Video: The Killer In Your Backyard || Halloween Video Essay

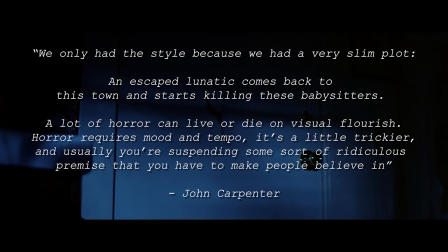[12:46]
It's a little trickier, and usually you're suspending some sort of ridiculous premise that you have to make people believe in.
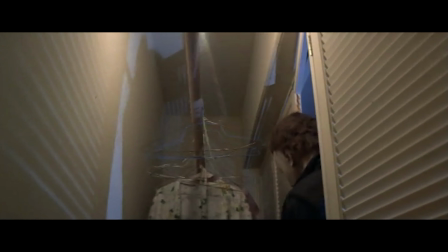[12:53]
How audiences attach themselves to a plot rather than a story, which is the case for many if not most slashes of old, is all down to implication. It's the classic lesson we storytellers hear all too often, show, don't tell.
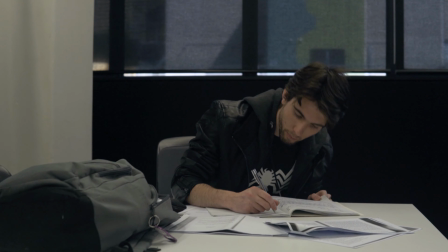[13:08]
My initial approach to the writing challenge would bear a result like this.
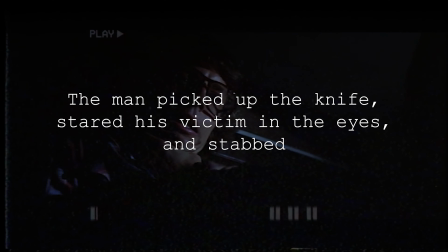[13:13]
The man picked up the knife, stared his victim in the eyes, and stabbed.
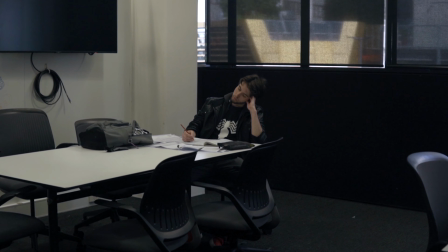[13:21]
It did well enough to describe the detail, but nothing to paint a picture that the audience could plant themselves in.
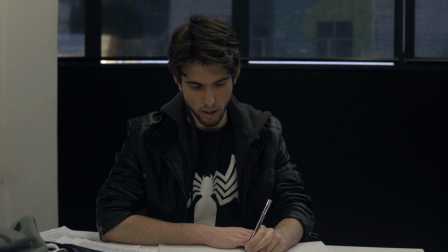[13:27]
Once I was made aware of the necessity of drawing a scene, I wrote this.
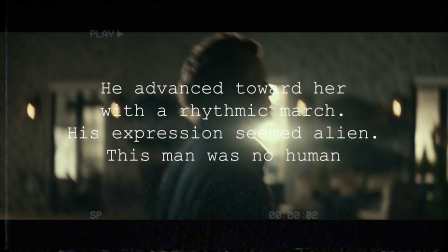[13:34]
He advanced to order with a rhythmic march. His expression seemed alien. This man was no human. The difference between those two is night and day.
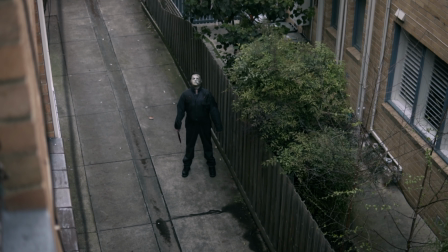[13:47]
One describes what happens, the other paints a picture, one tells you the details while the other forces the reader to be in the room with the killer.
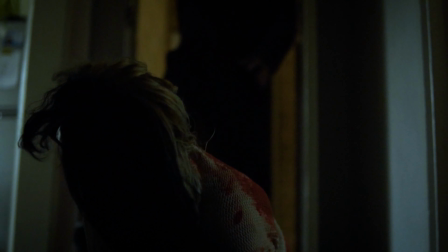[13:56]
The second revision employs that hard-wired subconscious fear and puts it right into practice, allowing the reader to fill in those blanks.
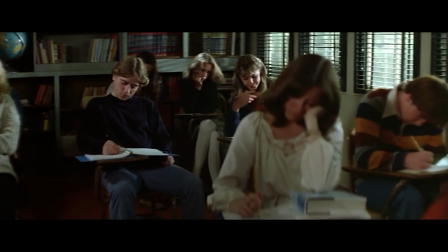[14:06]
The camera throughout this movie has to take a perspective.
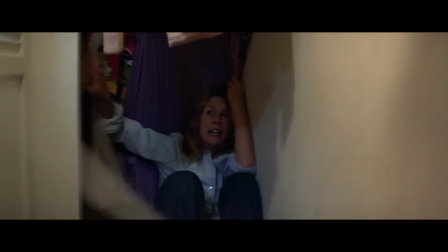[14:14]
This is one of the few times where the camera exits the exact position of a character and instead assumes the outside perspective of the audience.
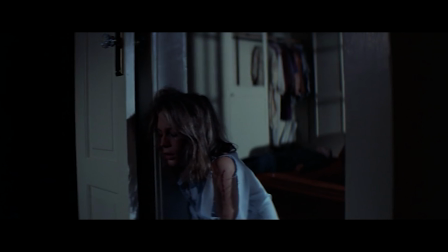[14:22]
It pulls us out of the moment to show us something creepy. It remains fixed on Laurie in the foreground, recovering in relief. We feel safe with her until the panic sets in as we see Michael get back up behind her, obscured by the shallow depth of field.
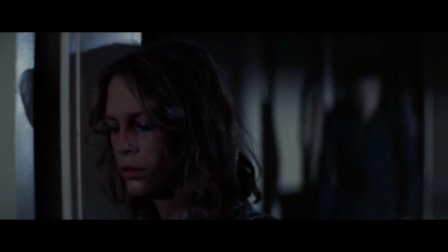[14:37]
It's also mostly due to Nick Castle's brilliant performance here, owing to this disturbing programmed movement that makes Michael seem robotic or alien.
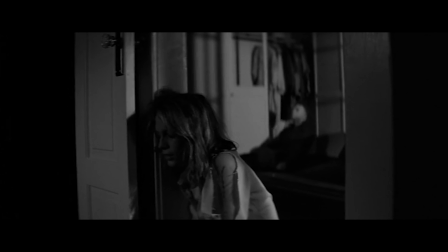[14:46]
It's not Laurie's concern that he's unknowingly getting up behind her, it's ours.
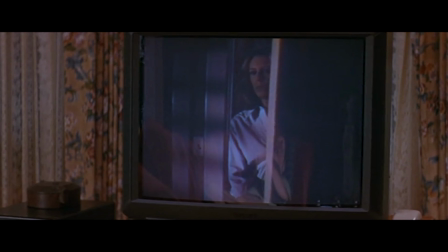[14:51]
We're sitting there crying out for her to turn around, a feeling that has become so familiar to us that even Scream has determined it as a staple to the genre.
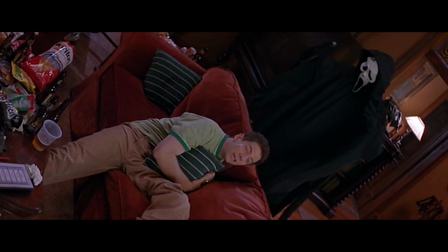[15:00] I'll turn up behind you. Behind you.
Specifically in this movie, whenever the camera exits a character's perspective for the benefit of the audience,
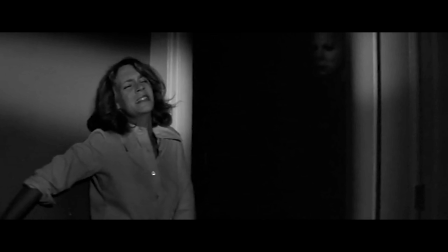[15:11]
it's to showcase the spooky, supernatural ambiguity behind Michael. It gives us this unsettling look at our killer when no one knows he's there.
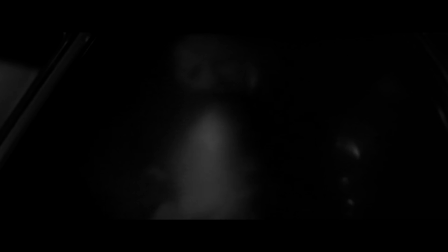[15:20]
It tells us a lot about his behaviour. Michael's appearance and actions aren't a performance.
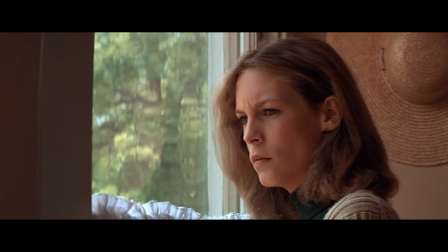[15:26]
He doesn't change anything about himself to frighten people. It's a clever affirmation of the audience's naivety.
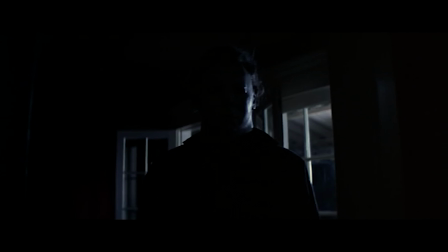[15:33]
Michael isn't someone John Carpenter wants us to understand. He's not ever showing us a peek behind the curtain of the act or the illusion of this killer.
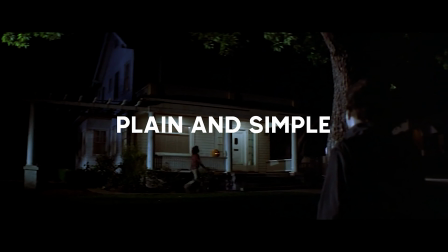[15:41]
This is Michael, plain and simple. The erasure of any deeper meaning is horrifying.
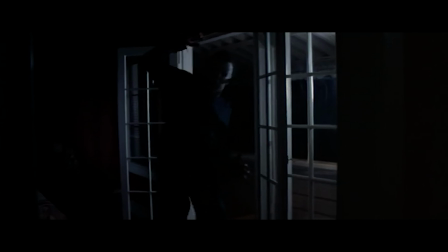[15:48]
At the conclusion of the scene we take the perspective of Dr. Loomis, who has shot Michael off a balcony and to his death.
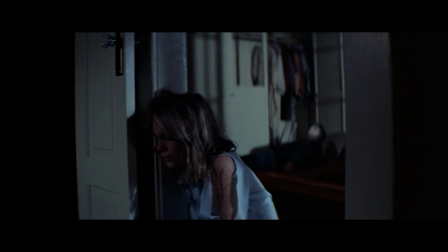[15:54]
We again feel the relief of finality but won't let our naivety mistake us again. We need to see a body.
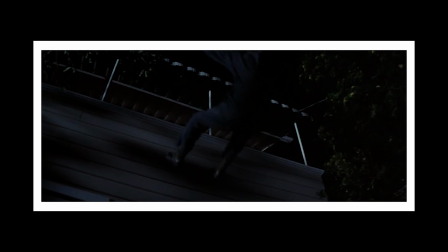[16:00]
The objective recount takes hold at this shot where we see Michael fall down and is followed by another objective bird's-eye view of Michael's corpse on the ground.
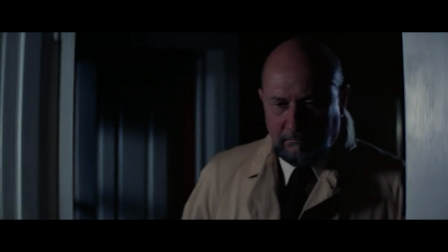[16:12]
It's not Not until we take Dr. Loomis' perspective once more to examine the body, do we see it's missing.
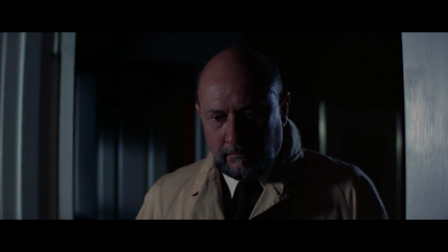[16:19]
What immediately follows is his revisit to that feeling of dread and insecurity.
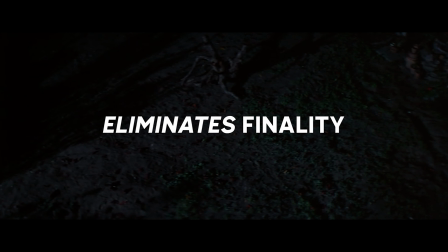[16:24]
This one shot in the finale eliminates finality, contributing another layer to this unsettling mystery.
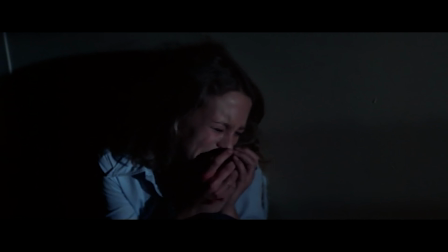[16:31]
And what does this film end on? What are the thoughts that Carpenter wants to linger within his audience?
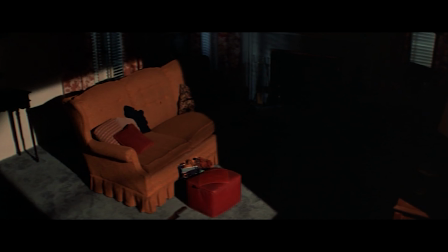[16:36]
The laboured, muffled breathing of Michael Myers as we venture through an array of ambiguous static shots of the house.
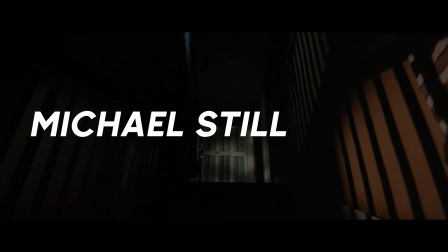[16:42]
Michael still hunts.
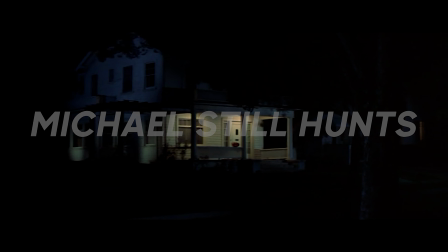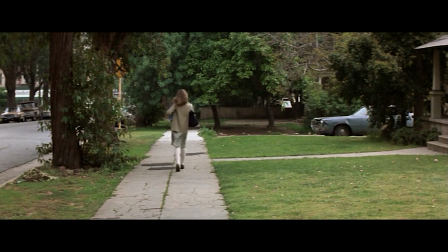[16:50]
If the finale proves anything to me, it's how it supports its earlier statements on Michael.